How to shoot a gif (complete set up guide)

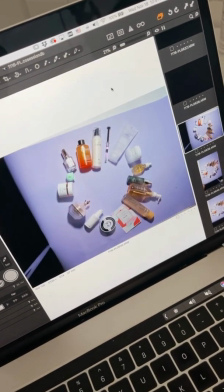[4:05]
I'm still not happy with like this gradient here,
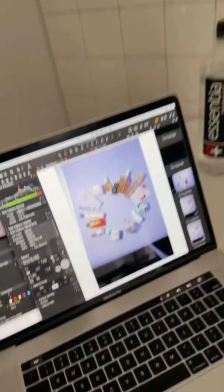[4:11]
so I think I might try to move the light a little bit just to make it like perfectly evenly lit.
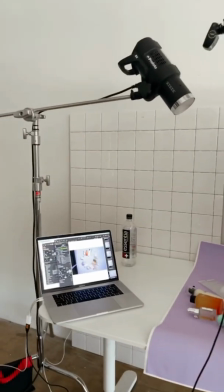[4:18]
Okay, so just to show you guys my lighting, I actually
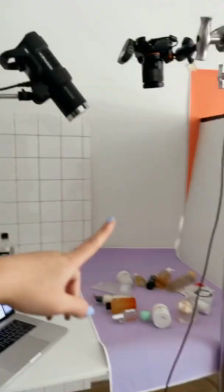[4:21]
raised the light because in order to get it to stop being so bright here and then darker here,
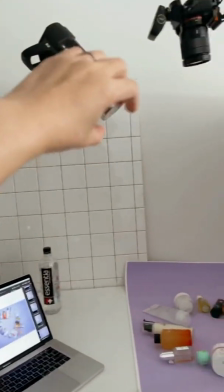[4:28]
you just kind of have to raise the light to make sure that the spread is wider, if that makes sense.
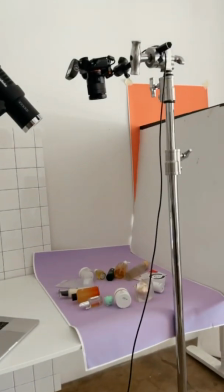[4:32]
And then I know I said I wasn't going to touch the camera, but then I ended up raising it
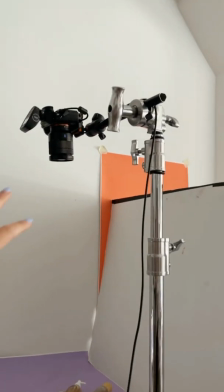[4:39]
to make it go higher and then doing like a slight zoom just to avoid like any distortion that might happen because I'm like so wide right now.
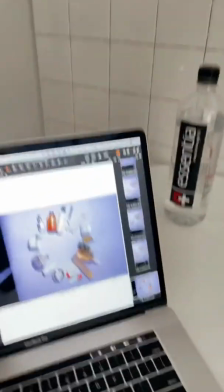[4:47]
So yeah, and then to show you guys the photo, now I'm pretty happy with this lighting.
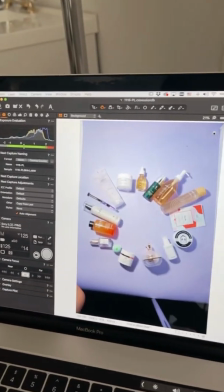[4:57]
it's more evenly lit than like here, where it has kind of like that spotlight effect.
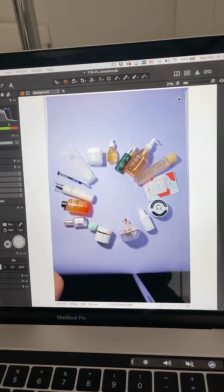[5:05]
Actually, now that I'm saying it, I think actually the client wants like a spotlight effect, so I actually might lower it again.
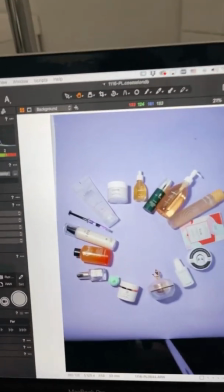[5:12]
But yeah, if it was up to me, I would do it this way.
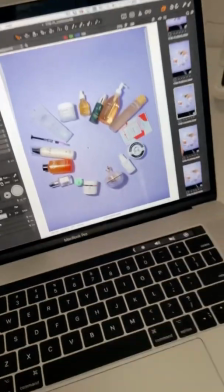[5:14]
And then I have a 4x5 crop on this image just to get rid of that table that you see.
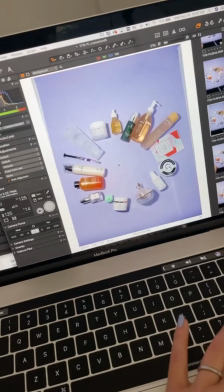[5:23]
My elbow was in the shot. So yeah, this is kind of pretty ready to go.
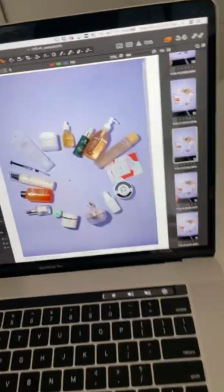[5:27]
The only thing I don't like now, not to be such a crazy perfectionist, but is the shape
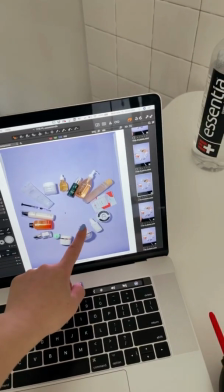[5:34]
of the products, because it's supposed to be making a circle, so I need to actually back up all the products.
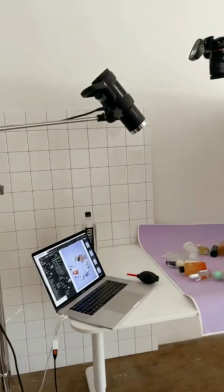[5:40]
But yeah, so now this is just like about kind of like finessing it even more, and yeah.
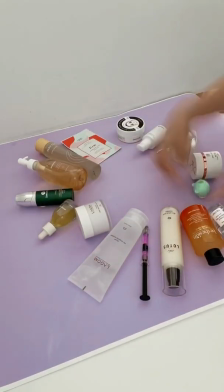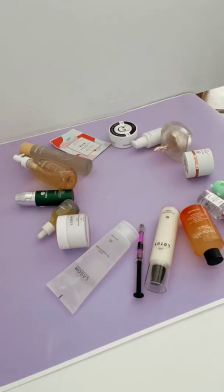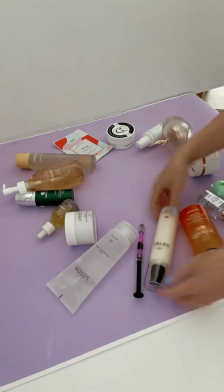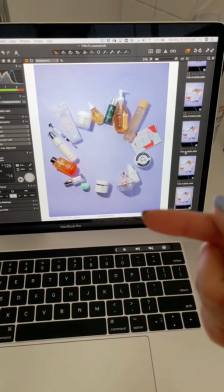[6:05]
Here comes the moment of truth where every photographer has to decide, all right, this is good enough.
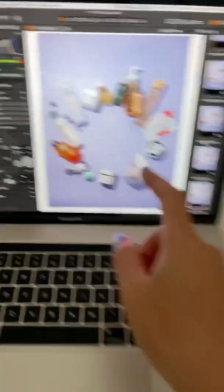[6:13]
Actually, I mean, I think this is like really cute.
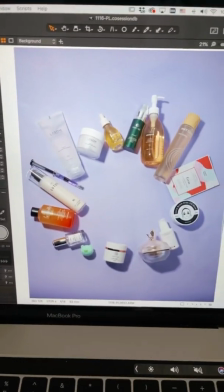[6:15]
So just to show you guys, I was taking a few like shots to, like once I moved that looked really good.
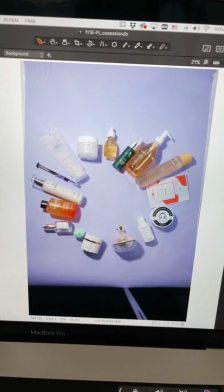[6:23]
But this was kind of the, I'll show you guys like where I started, and then, so it was like this
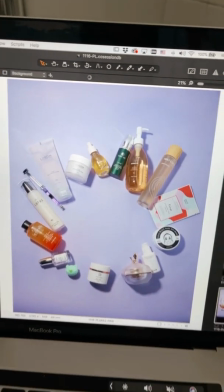[6:34]
to this. To that. So yeah, very small movements, but at the end I'm really happy with this.
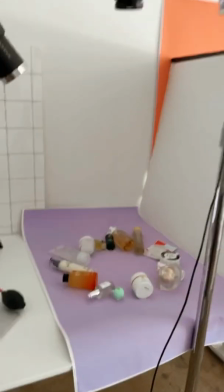[6:41]
And so now it's time to create the GIF. Okay guys, so to create this GIF, I basically now have to start removing things from this circle, and then in post reverse it so it looks like products are popping in to form a circle. Yeah, the key thing about this is to just be really careful and then work slowly so that none of the products are facing the wrong way. The main thing about this photo is that all the products have to be like facing forward. And as I'm like showing this to you guys, I'm realizing one has to be kind of a perfectionist, and I really wouldn't describe myself as like very detail oriented. But yeah, I guess I have to be for this particular image. So yeah, I think I'm just gonna start from the biggest bottle and then start removing in a clockwise.
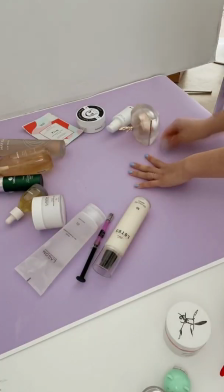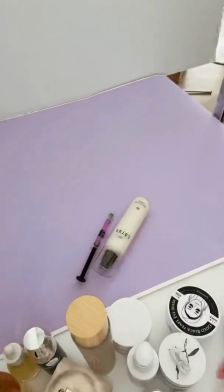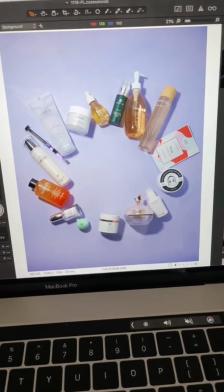[7:53]
Okay, so that was super fun. And now we're just gonna look at the GIF, so.